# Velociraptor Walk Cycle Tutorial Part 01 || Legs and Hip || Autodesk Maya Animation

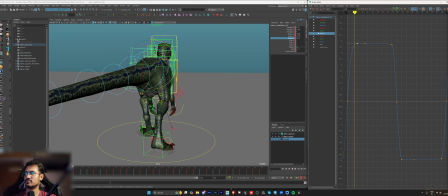[40:59]
So let's maybe make it 3 or 4 frames. Okay.
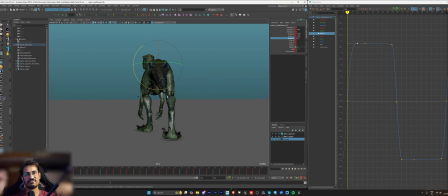[41:04]
And also what I try to do is I try to give double bounce whenever there is a foot plant. So right now the hip is moving upwards and it's staying there, gets stuck. It hits a wall. There's no movement happening after that.
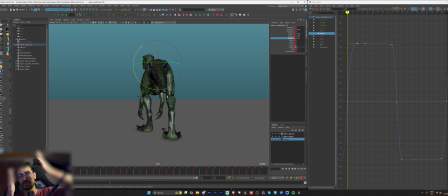[41:17]
So what I do is after there is a foot plant, the hip moves upwards, goes back downwards again, then up. Basically there is a double bounce happening. So let's try to implement that. Let's go to the back view.
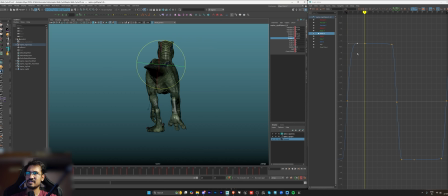[41:31]
So the hip is moving upwards. So after 3 frames, maybe I can, you know, make it downwards again. And then it moves back again to the top.
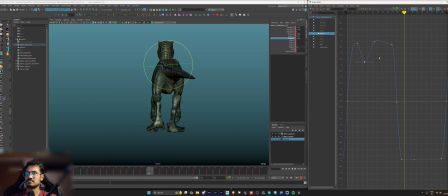So let's copy the same keys on the second half also, and let's just mirror it.
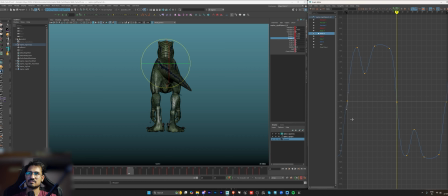[42:04]
Let's make the graph proper.
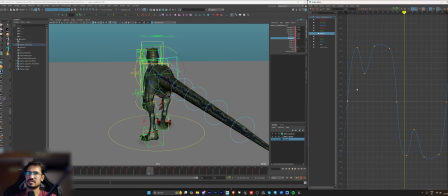[42:15]
Still a bit more sharp, so let's average the keys out.
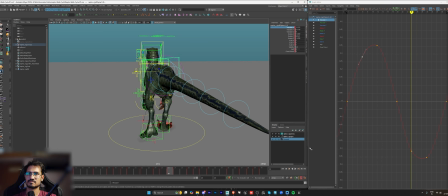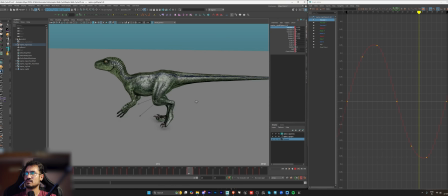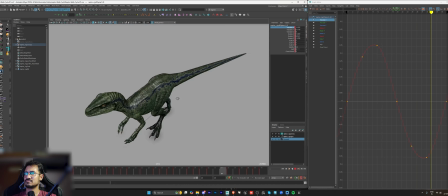[42:42]
Okay, so this looks fine for now.
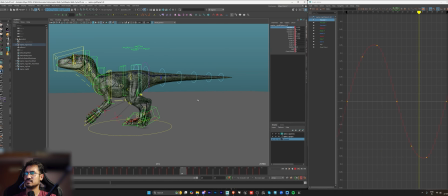[42:49]
So we are done with the, almost done with the back body.
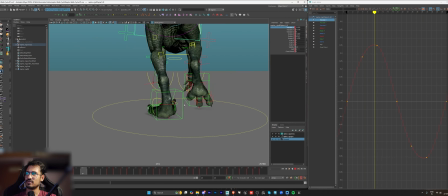[42:54]
We still have to work on the feet like a lot.
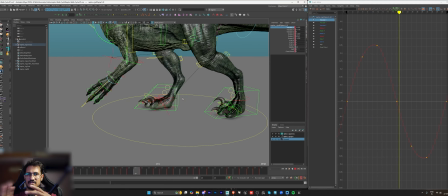[42:57]
We have to give more rotations, like Y rotations, Z rotations, and give more breakups.
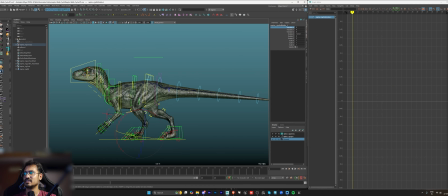[43:05]
And we also have to animate the ankle. So let's quickly do it. I'll put a key on the first and last frame. So whenever the hip is coming downwards, right? So due to the pressure and to cushion the body, the ankle moves downwards also along with the hip.
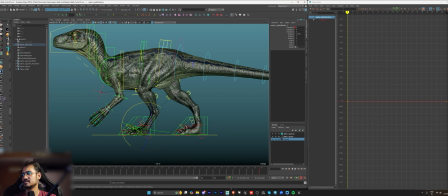[43:23]
Okay, sorry, my bad. Let's put a key. Yeah. So the hip is coming downwards almost on frame 3 or 4. So let's put a key, rotate the ankle downwards here.
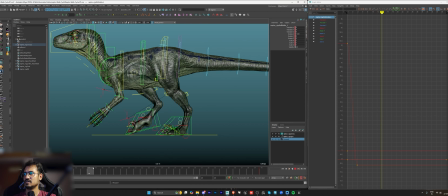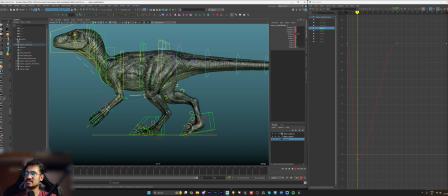[43:50]
Sorry. So yeah, you can see it's coming down, but it's hitting like a jerk and then, you know, stopping so abruptly. So I'll give some ease out here. Maybe average this value also.
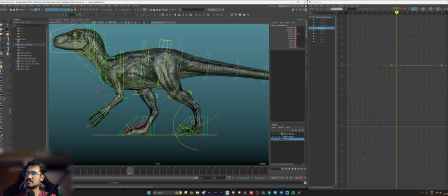[44:12]
And then here, you know, we can maybe lead with this.
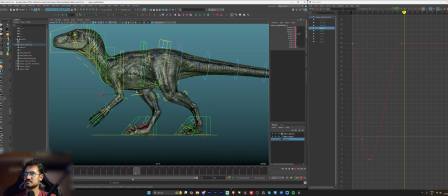Okay, I think this is too much, so let's reduce the value maybe. Yep, this is too much.
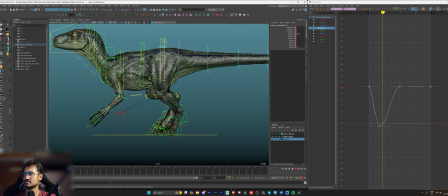[44:49]
I think the ball roll is happening slightly late, so let's
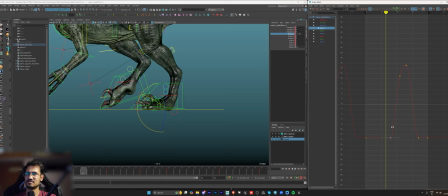[44:55]
move the keys.